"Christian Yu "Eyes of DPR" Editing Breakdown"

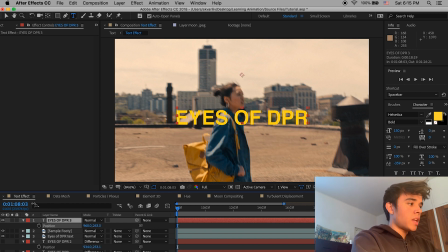And position it how you like it using the position tool and color however you want for he keeps it yellow so I'll keep it yellow he also keeps it capitalized I think it looks a lot better capitalized this is by itself it's already very aesthetically pleasing text but this is just to make
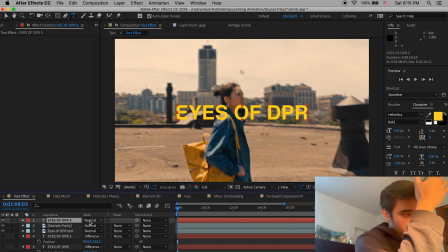it a little bit more interesting so then
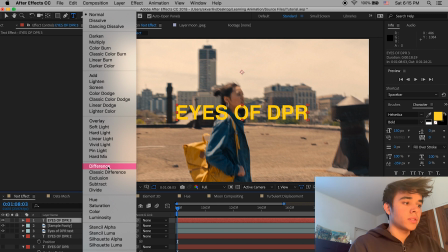I go to mode and then I go to difference and voila that's how
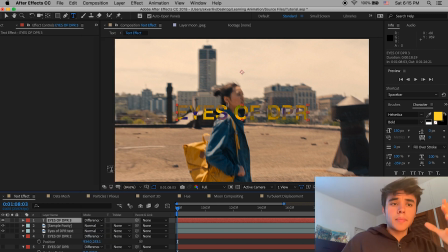you do it that's how you do the effect it's really simple and it's amazing what it looks like because
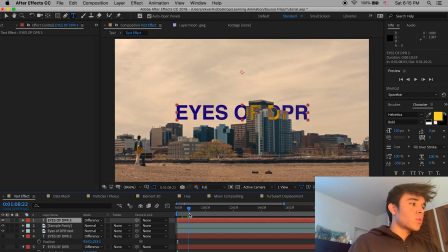um it interacts with the text so as you can see even as a trend if i jump cut into that next um clip the text
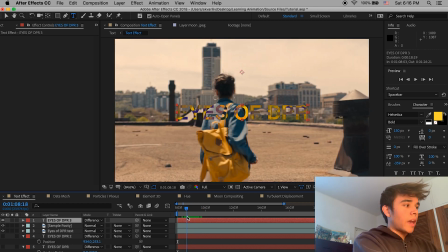changes completely and it looks really cool and right around the building where the color changes
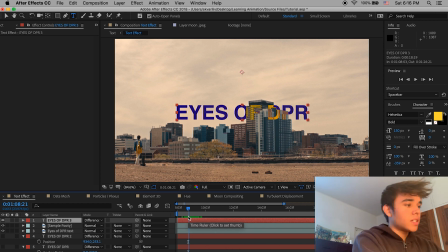that's where you see um the effect taking place so
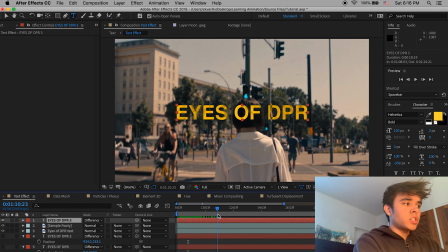yeah there's not there's not really too much to say um that's how you do it
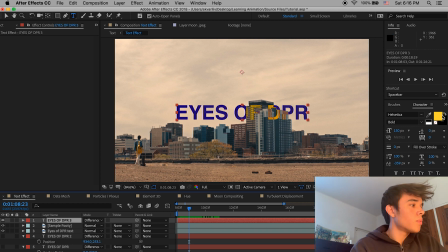and another important thing is that you can change the colors so but you do that by changing the original color of the text so let's just take off the effect really quickly put it back to normal also by the way if you don't have this little panel right here where it says mode
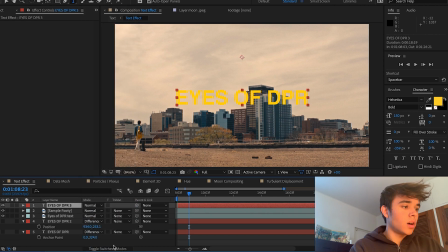and then um this list of settings down here all you get to press is toggle switches slash modes and that will just fake it so you can play the other settings so i I mean,
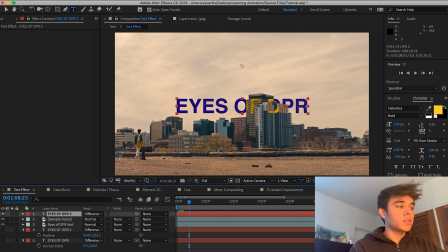just keep that in mind if you don't have it. Then go to Difference. Or let's go back to Normal.
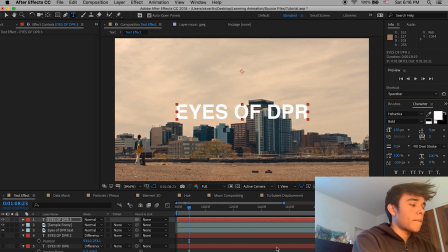Let's change the text color to white. Okay. And there's another thing I want to point out.
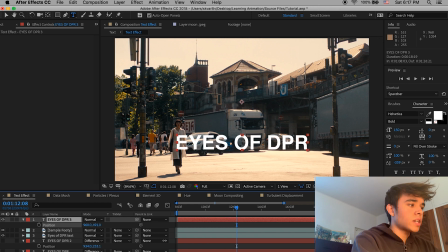Okay, so with this clip, you can see that there's kind of a white bottom. A white, like, floor. So if you had a white text over it, it makes it hard to read. I can't really read this. And that's another great thing where this effect comes in that might not have been highlighted in Christian's video.
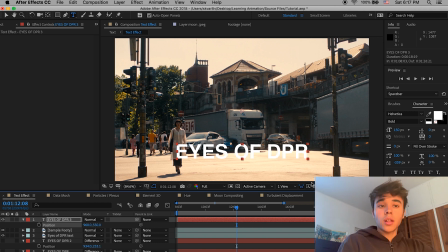It makes it so text that normally wouldn't be readable if you wanted a certain color to be readable within all contexts so so I made it white and Change it to difference and as you can see now it's it's much more readable and
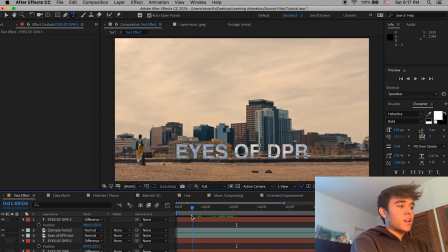it's very It's just a very aesthetic effect to be quite honest with you And that's how you change the color too.
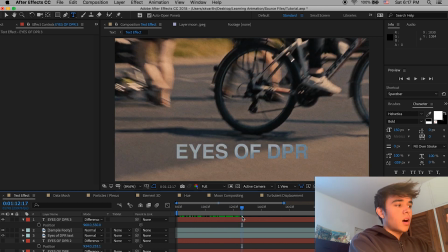So I think that's enough of that on to the next effect, which is data mosh
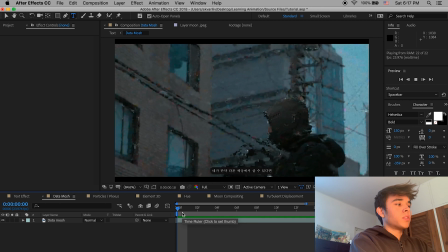Okay, so this appeared briefly within the video. It's just a little glitchy effect To be honest with you, I didn't think it was the coolest thing, but I felt obligated to mention it here Basically, you can't achieve this effect in after effects Without a third-party plug-in that you have to pay.
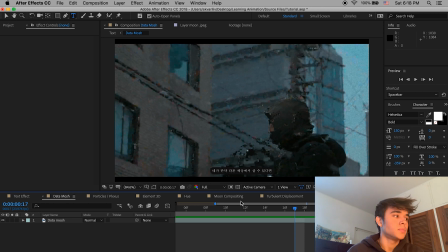I think it's like $200 for it. I didn't do that the only other way to achieve that is within a separate program and you can search you can search that up just type into your YouTube how did you date a mark if you really wanted to affect
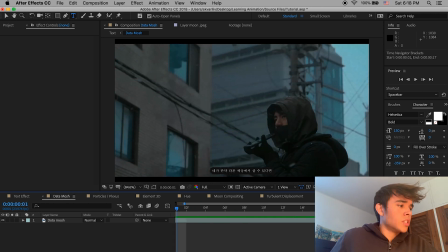how to do data moshing and there's a tutorial by Justin Odishio I'm pretty sure let me check on that